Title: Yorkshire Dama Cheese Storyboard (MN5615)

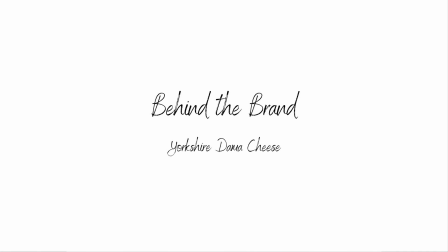0:03 Hello and welcome to our presentation on the story of Yorkshire Dama cheese and Razan al Sus. Just before we dive into our storyboard, we'd first like to discuss a bit about how we came about our ideas and the structure of our assignment.
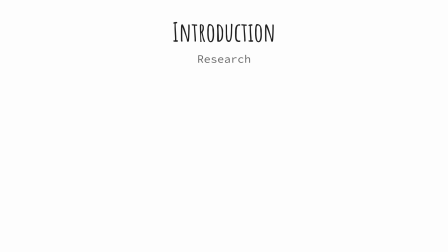0:17 So to begin, we all individually took some time to research the story and the brand by reading articles and watching the supplied interviews, each drafting a timeline of events. Once we had a clear sequence of events, we could break them down into segments,
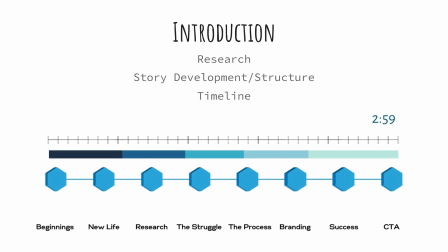0:32 such as beginnings, a new life, and the process, for example, as seen here in our timeline. We arranged our scenes around these headings.
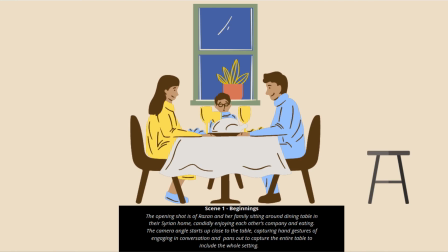0:45 We decided that Razan would act as the narrator for the campaign, as according to Olilia, the more human a brand is in its marketing efforts, the better the audience is likely to connect with it, and states that using first-person narration is a way to achieve this, as personal pronouns create intimacy and authenticity.
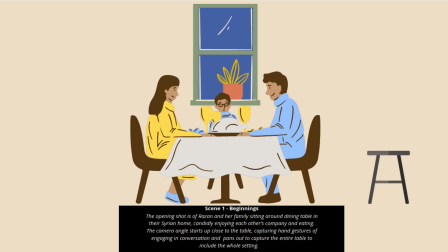1:05 In scene 1, the opening shot shows Razan and her family sitting around the dining table in their Syrian home, candidly enjoying each other's company while eating and talking, with sentimental music playing in the background. The camera angle starts up close to the table, capturing hand gestures of engaging in conversation,
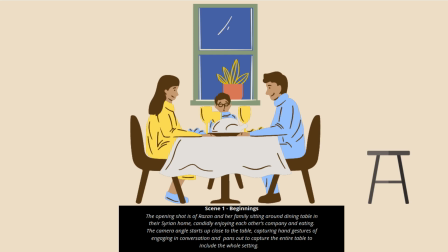1:24 and pans out to capture the entire table to include the whole setting. This scene represents the calm before the storm, with the main character, Razan, describing how much it means to her to eat together with her family, however hints at a complication further along by stating that this routine was jeopardized in some way.
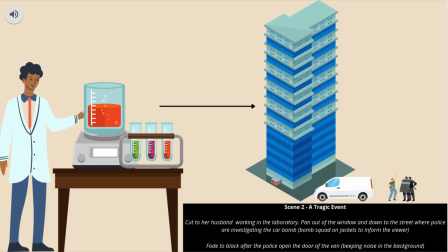1:45 Scene 2 starts with the camera focusing on Razan's husband, who is working at his office desk peacefully. The camera pans out of the window and then descends the building until it focuses on a van parked outside the office.
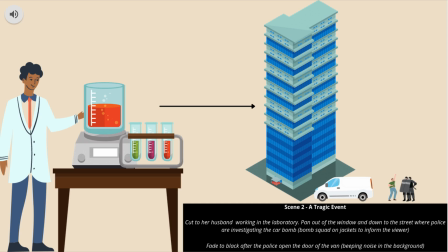1:58 The van is alone and surrounded by police wearing bomb squad vests. There is a faint beeping in the background and hushed silence. As the officer opens the door, the camera fades to black and the Arabic word for bomb comes up on the screen along with the translation.
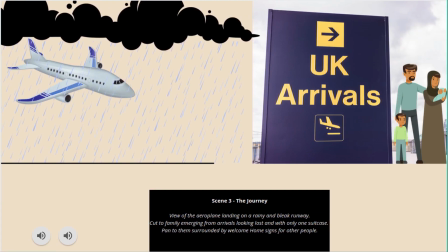2:18 After scene 2 ends, there is a pause and then we pan to a plane landing on a wet runway for a moment. Soft melancholic music plays in the background and we fade into the next scene where Razan, her husband and 3 children are standing in the middle of the airport arrivals.
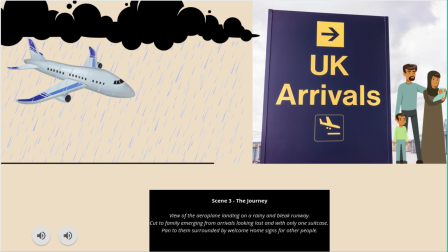2:37 Keynote here is their lack of luggage and the crowd is posed in a way around a circle of the family to highlight their sense of isolation in arriving at the UK.
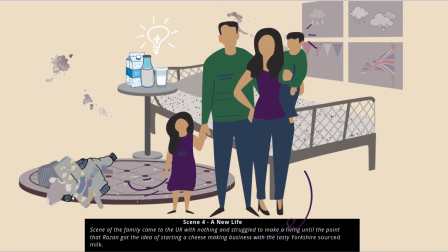2:49 We now move to scene 4. The scene starts with Razan and her family in a small and messy flat, with nothing really other than some clothes on the floor. The family looked lost and had no idea what to do to make money.
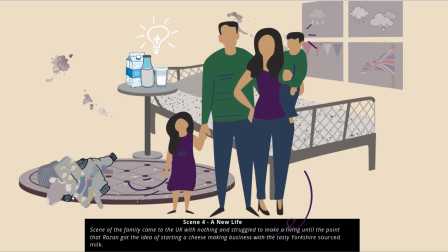3:05 Camera angle then shift and focus onto the Yorkshire milk on the bedside table, with the light got switched on in the room. Shows that the Yorkshire milk gave Razan the idea of starting a cheese-making business in order to support the family.
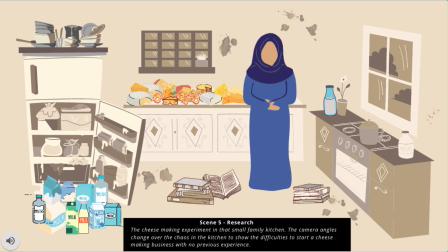3:24 For scene 5, we start with a shot of Razan standing in the middle of a messy kitchen with not much food, but only milk and cheese. Here we design the kitchen to be in dark tones, with the contrast of milk and cheese in bright colors, which represent the hope and future of this family.
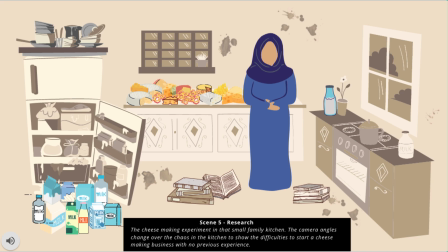3:43 Also, note the cookbooks on the floor, which indicates that she learned the cheese-making process herself by reading those books. Camera angles change over the chaos in the kitchen and the stains on the wall to show the effort she put in and the long journey she went through during those times.
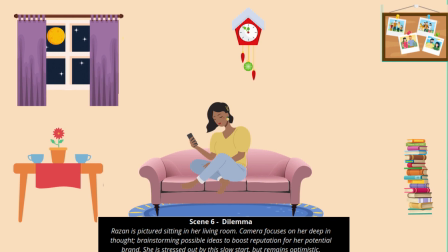4:03 Now we move on to scene 6, where the camera focuses on Razan alone in the living room late at night after she put the kids to bed.
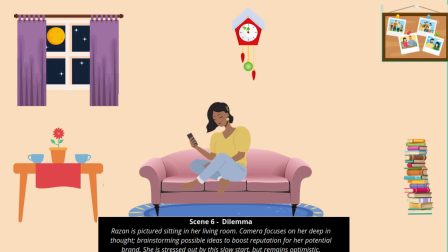4:12 She is losing sleep due to extreme stress and overthinking. Although she is satisfied that she finally perfected the formula for her product, she is still concerned with how she will gain exposure for her brand due to having no friends or connections in the UK.
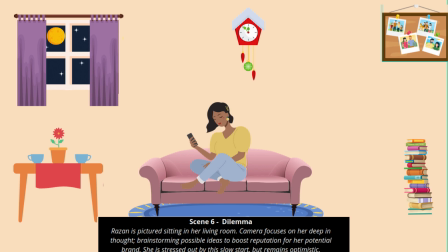4:30 She is also very concerned about the potential welfare of her family if her venture turns out to be a failure.
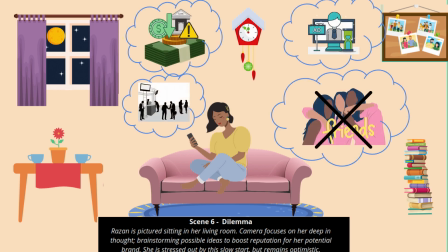4:38 Razan's thought bubbles and ideas appear around her as she plans to take her brand to a respectable level. The camera then zooms in on her face, appearing pensive and deep in thought. The scene slowly fades, suggesting she has finally fallen asleep.
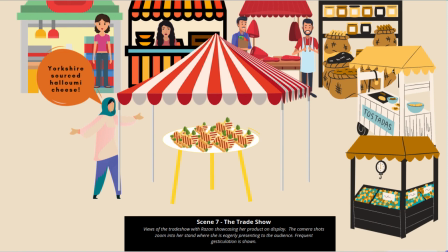5:01 With Scene 7, we now present Razan at her very first trade show in 2014. We highlight the emotions on her face, mainly showing signs of anxiousness, with suspenseful music utilised to really gauge with the audience.
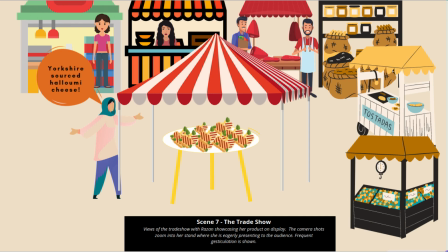5:17 We emphasise how much this trade show means to her and a potential brand, especially seeing as she invested a lot of time and money into this. Over the course of a scene, the suspenseful music fades and then is preceded by
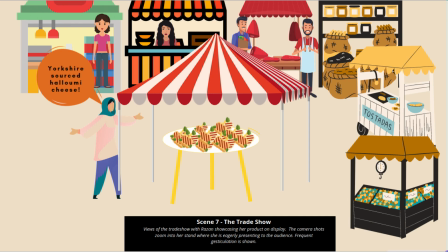5:35 joyous music transitioning into the scene as we see more people flocking to see Razan's product on display.
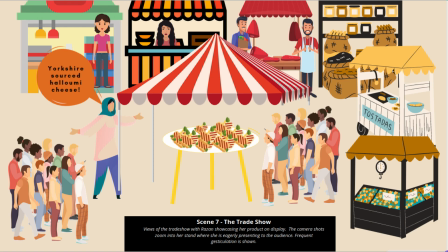5:43 The crowd are taken aback by her cheese and we see Razan smiling and then breaking the fourth wall, signalling this landmark to be the birth of Yorkshire Dama cheese.
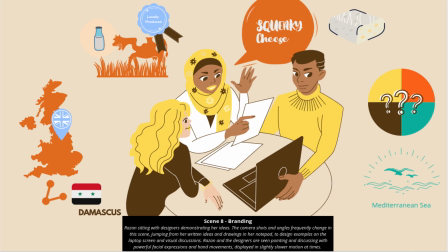5:59 So now to scene 8 and branding. This scene begins with Razan sitting with the designers where she attempts to demonstrate her ideas. The camera shots and angles frequently change in this scene,
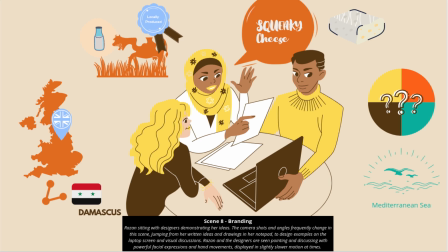6:11 jumping from her written ideas and drawings in her notepad to the design examples on the laptop screen and visual discussions. She is depicting the connection between Yorkshire and Syria, the use of locally sourced cow's milk, the psychology behind the use of fonts,
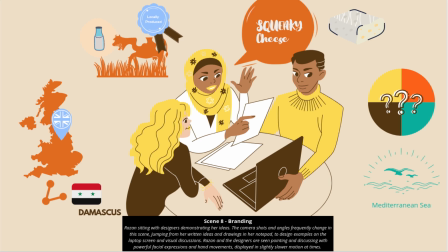6:27 her colour choice based on the blue seas of the Mediterranean, and her concluding brand name of squeaky cheese. Razan and the designers are seen pointing and discussing with powerful facial expressions and hand movements, displayed in slightly slow motion at times.
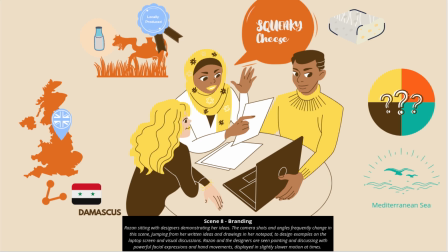6:43 The end scene cuts to an industrial printer printing the conclusive labels with a clear and final shot of the label on the product.
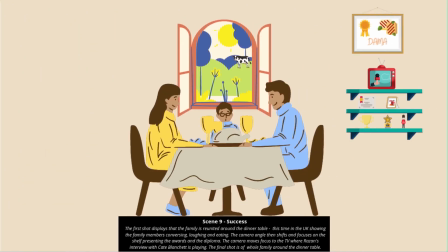6:54 The first shot of Scene 8 is nearly identical to Scene 1. Once again, Razan and her family are together around the dining table, eating, smiling and talking, with the same sentimental music playing. However, this time they're in their new home in the UK, which is evident due to the ornaments displayed on the shelf.
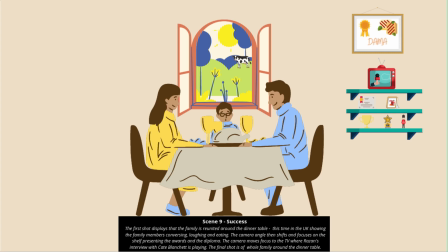7:11 In this shot, the finalised Dama cheese product can also be seen on the table. The camera then shifts and focuses on the shelf, which displays the success of Dama cheese with multiple awards lined up. The camera moves to the TV, which is playing Razan's interview with Kate Blanchett.
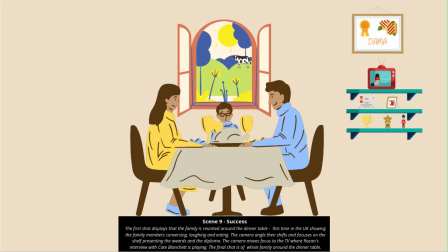7:27 The final shot zooms out and focuses once again on the whole family sitting around the table. The scene displays two significant developments: finding peace in their new life and the success of Dama cheese.
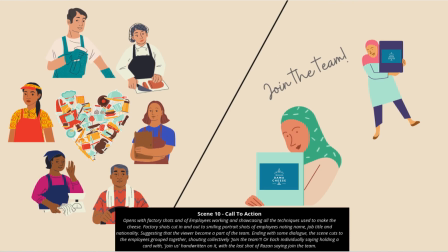7:43 Thank you, Greta. And now we will move on to our final scene and call to action. Just to give some background on our reasoning behind our call to action, we take reference from a Harvard Business Review article written by John Coleman. In this article, we observe Kickstarter, the American Public Benefit Corporation,
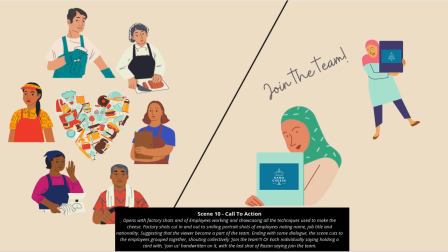8:02 and how they've had an effective idea of inviting people to join its team. The story starts by having its founder tell the company's story, followed by their website, which introduces photographs and short summaries of each and every company employee.